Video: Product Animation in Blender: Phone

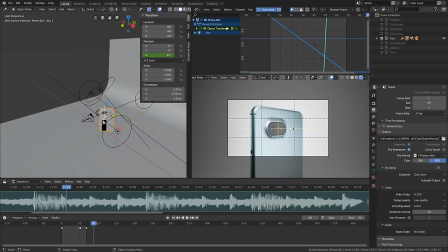Basically, the camera's just kind of moving up a little bit While this phone rotates you can see this is just moving on the z-axis Now there's a little
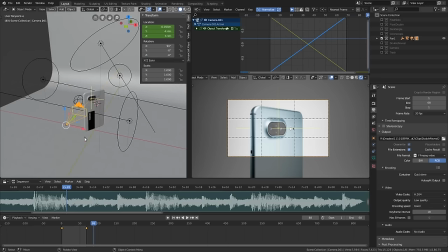bit of rotation or a little bit of other keyframes here besides just that z location And I think what that was was me just
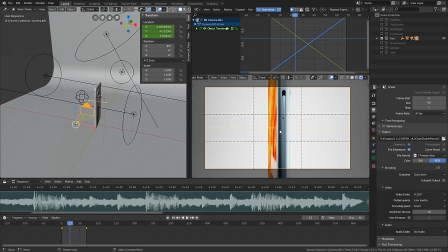trying to keep it Nicely kind of aligned centered here and the frame and you can see I do have a composition
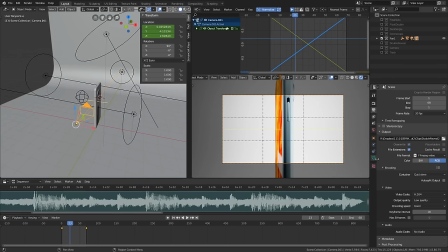Guide on here these thirds kind of overlay if you want to turn on something like that There's actually a bunch of them you can use You know all these different options But just in your camera settings here go in and you can turn on Composition guides in the viewport display section to see
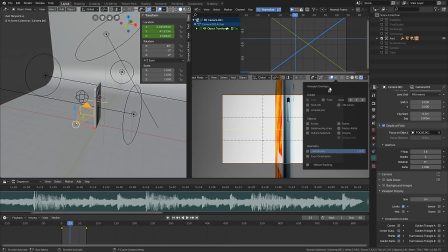those you will need to have overlays on And you can you basically need to uncheck everything But then still have this overlays checked and that
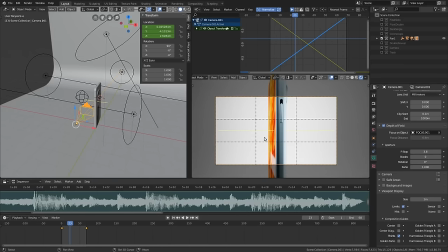composition guide will appear over here in your rendered view So that's how you get that going But yeah animation here is super simple lighting
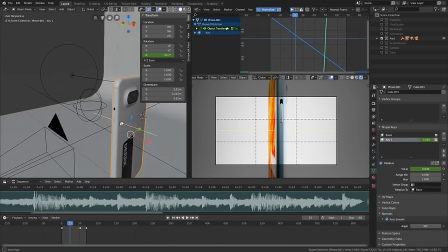setup as you can see is basically the same But the one thing that is happening here that's a little more unique is that this kind of hold button is
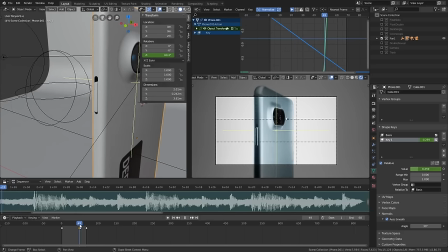it kind of snaps up there right on the beat and let me show you how to do that we actually did that with a shape key really simple if you use shape keys before us there's probably going to be nothing new but if you haven't let's let's take a look at that so
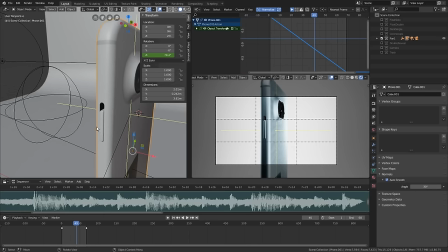I'm going to remove it just so I can show you how it works basically with a shape key you are setting kind of different versions of the mesh as it appears in edit mode sort of so to add a shape you're just going to go over here and press this whole plus button
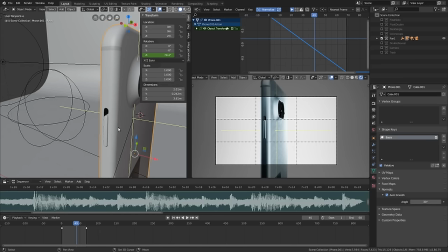and that will create what's called the basis and this is just you know your mesh kind of as it is but to set up a shape you want to press this one more time and now we kind of have a second version of edit mode if you will or we can go in
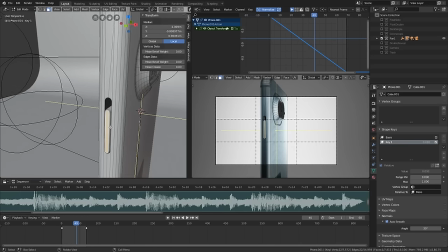and make some adjustments so those adjustments we're going to make just select that face and then I'm going to press ctrl plus to grow my selection. And then I'm just going to press G and Z and then just bring that up to about there, right where I want it.
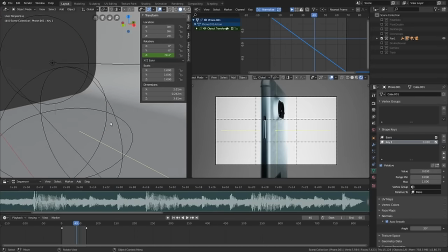And now when we tab back out of edit mode, you'll see our changes have gone away.
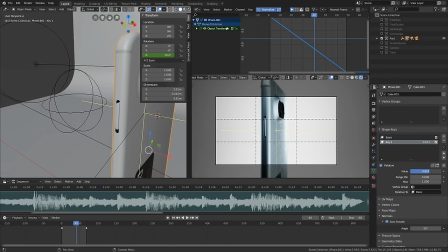But what we have now is this little slider over here for the value. And we can just adjust that. And that basically becomes our animation there. So we can go to wherever you want in the animation. If you want that to happen on a beat or something,
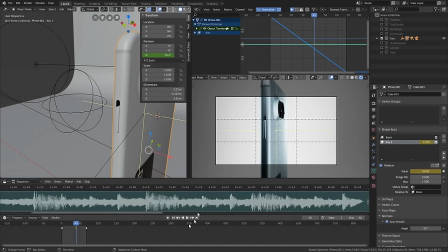you know, whenever you want it to happen, just go in and insert a single keyframe, and then you know you can move forward a few frames, and then set that to one, insert another keyframe, and then you can see you have that little button animation.
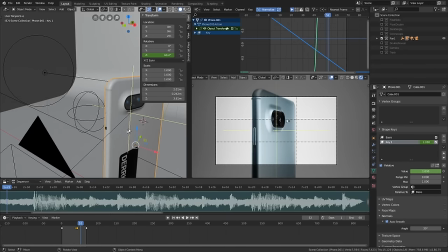And you can do all sorts of stuff with shape keys. This is really a very basic example, but I did want to show you how we set that up.
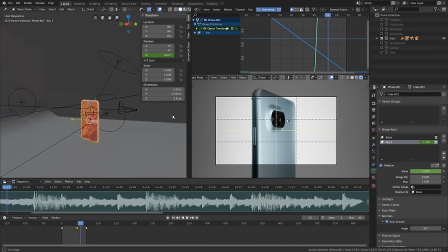So that's pretty much it for this scene.
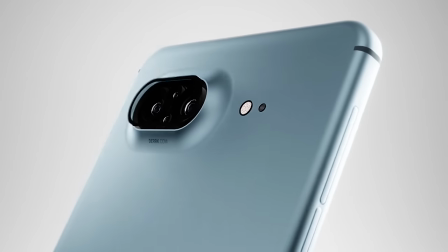Let's take the next one, take a look at the next one, which was the camera scene, the hyper-duper cameras.
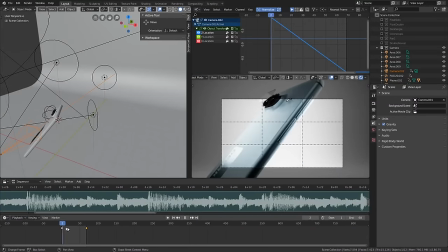Hope you guys are putting hyper-duper cameras in your phone. I definitely want to see what you come up with there.
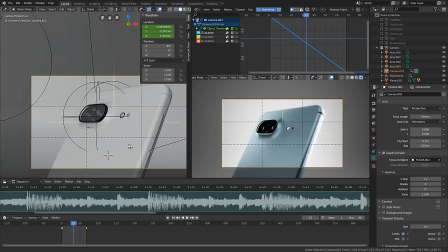So let's snap our camera view there so we can see how we're looking. So yeah, this is kind of just a really cool effect.
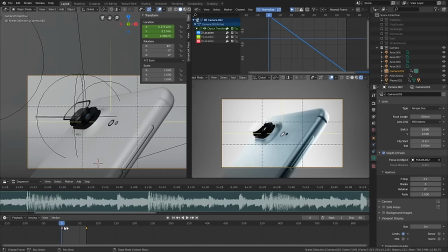I feel like I see this in a lot of commercials. I don't know. I wish I could give credit to whoever came up with this first, but you see it in like everything nowadays. A lot of times with cameras, something just like this, but also just in general, you see a lot of kind exploded view animations really cool effect and yeah it's cool so we
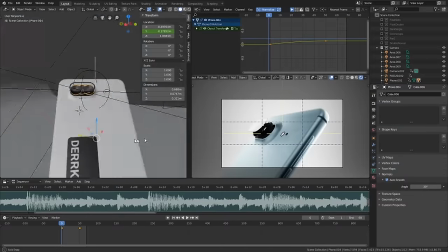put it in here maybe you want to do the same for this one it's it's pretty simple what's going on again
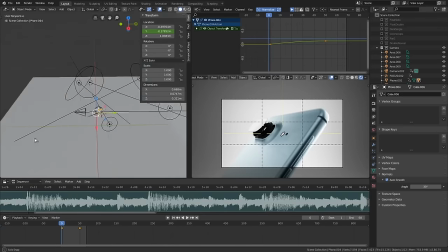but let me walk you through it and then again let's just take a look at the lighting here we can see I've added a little bit more
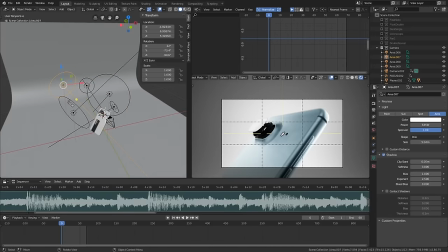like I added another lamp in here so that you could just get a little more reflection I think that was to get this guy right here